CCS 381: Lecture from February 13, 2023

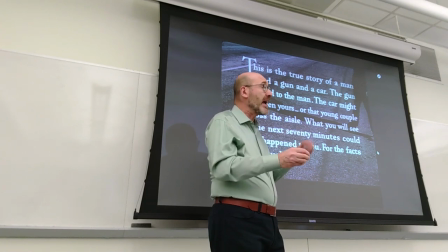[12:03]
This criminal has been hitching rides and then killing the occupants of the cars that gave him a ride. and when he gets in the car
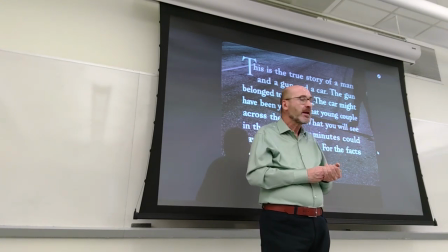[12:17]
with the two friends who are going fishing they will stay together after that up
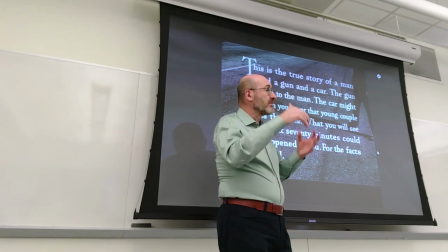[12:24]
to the end of the film the two after they take on board the
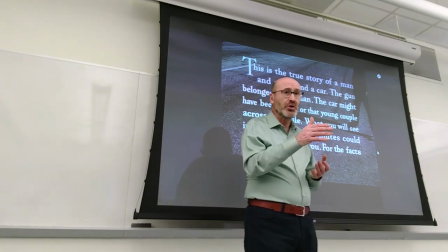[12:31]
criminal will continue to go south in that
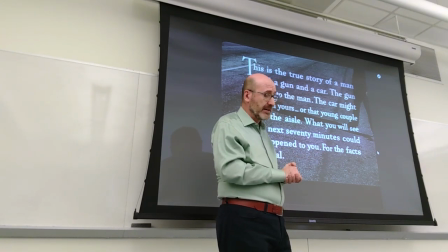[12:36]
peninsula that you find at the end of California
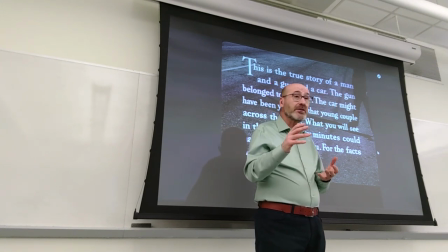[12:42]
and they will end up in Santa Rosalia, where the film will finish. So we don't see them in the context of their houses, their families, their social context at the beginning of the movie, but we don't even see any of that at the end of the film.
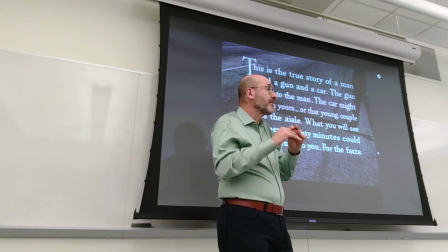[13:02]
We don't have any kind of happy family reunion,
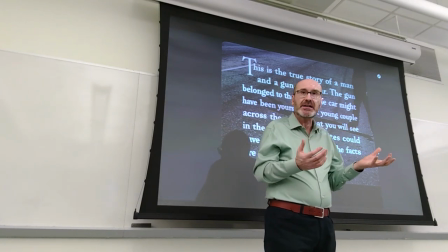[13:07]
any sense of elation or satisfaction to confirm that we will see their expressions it is indeed a film noir you understand that because even before anything dangerous risky is happening there is
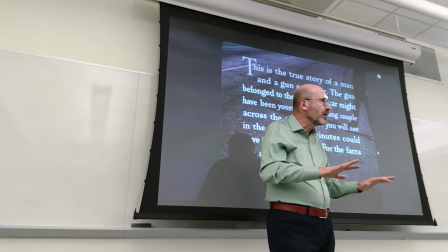[13:24]
a sense of depression there is a low vibe a low mood so
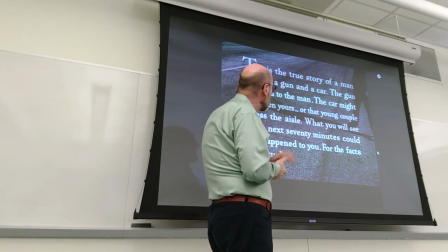[13:31]
right now no reference those two guys just a criminal a man and a gun and a
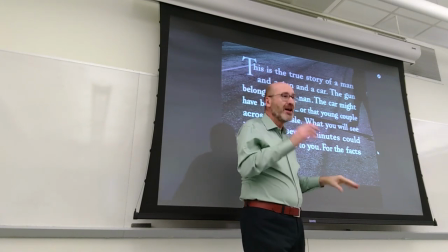[13:37]
car the gun belong to the man this is necessary to make you understand
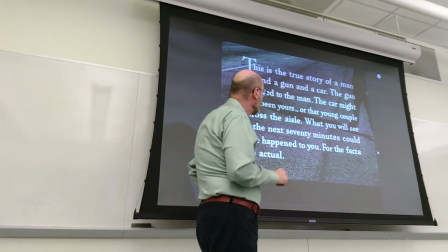[13:43]
that it is a criminal most probably but known as the inclusion of the car right so the gun defines the man and in
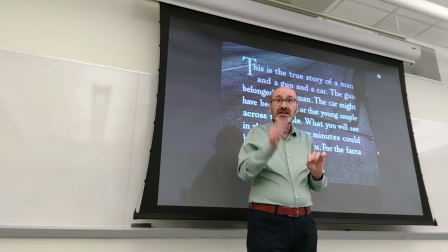[13:55]
many ways that is true that the identity of the criminal is predicated on the
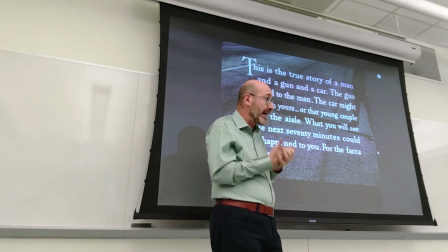[13:59]
visual presence of the gun the handgun in his hand and it
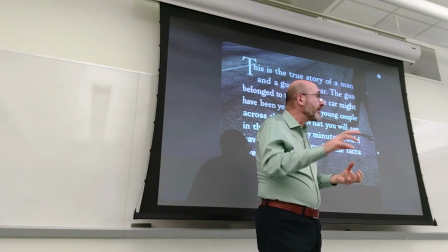[14:05]
also true that by the end of the film when the Mexican police is arresting him and taking the gun from him actually it'll be one of the
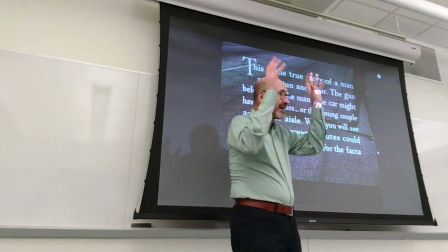[14:14]
two hostages who slaps his end finally and the gun drops to the ground
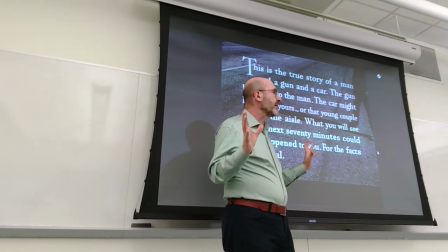[14:20]
at that point he changes completely he's a completely changed man he's not cruel sadistic twisted that becomes completely taken, overcome by fear,
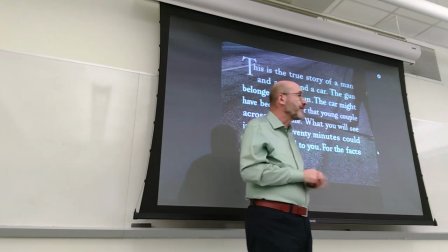[14:38]
by desperation, okay? So the gun defines his identity, but the car is also there.
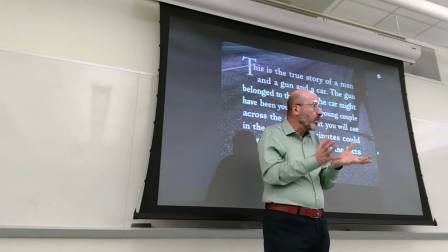[14:46]
And the fact that you have the car within this narrative, this short narrative, means that the car itself has something negative attached to it.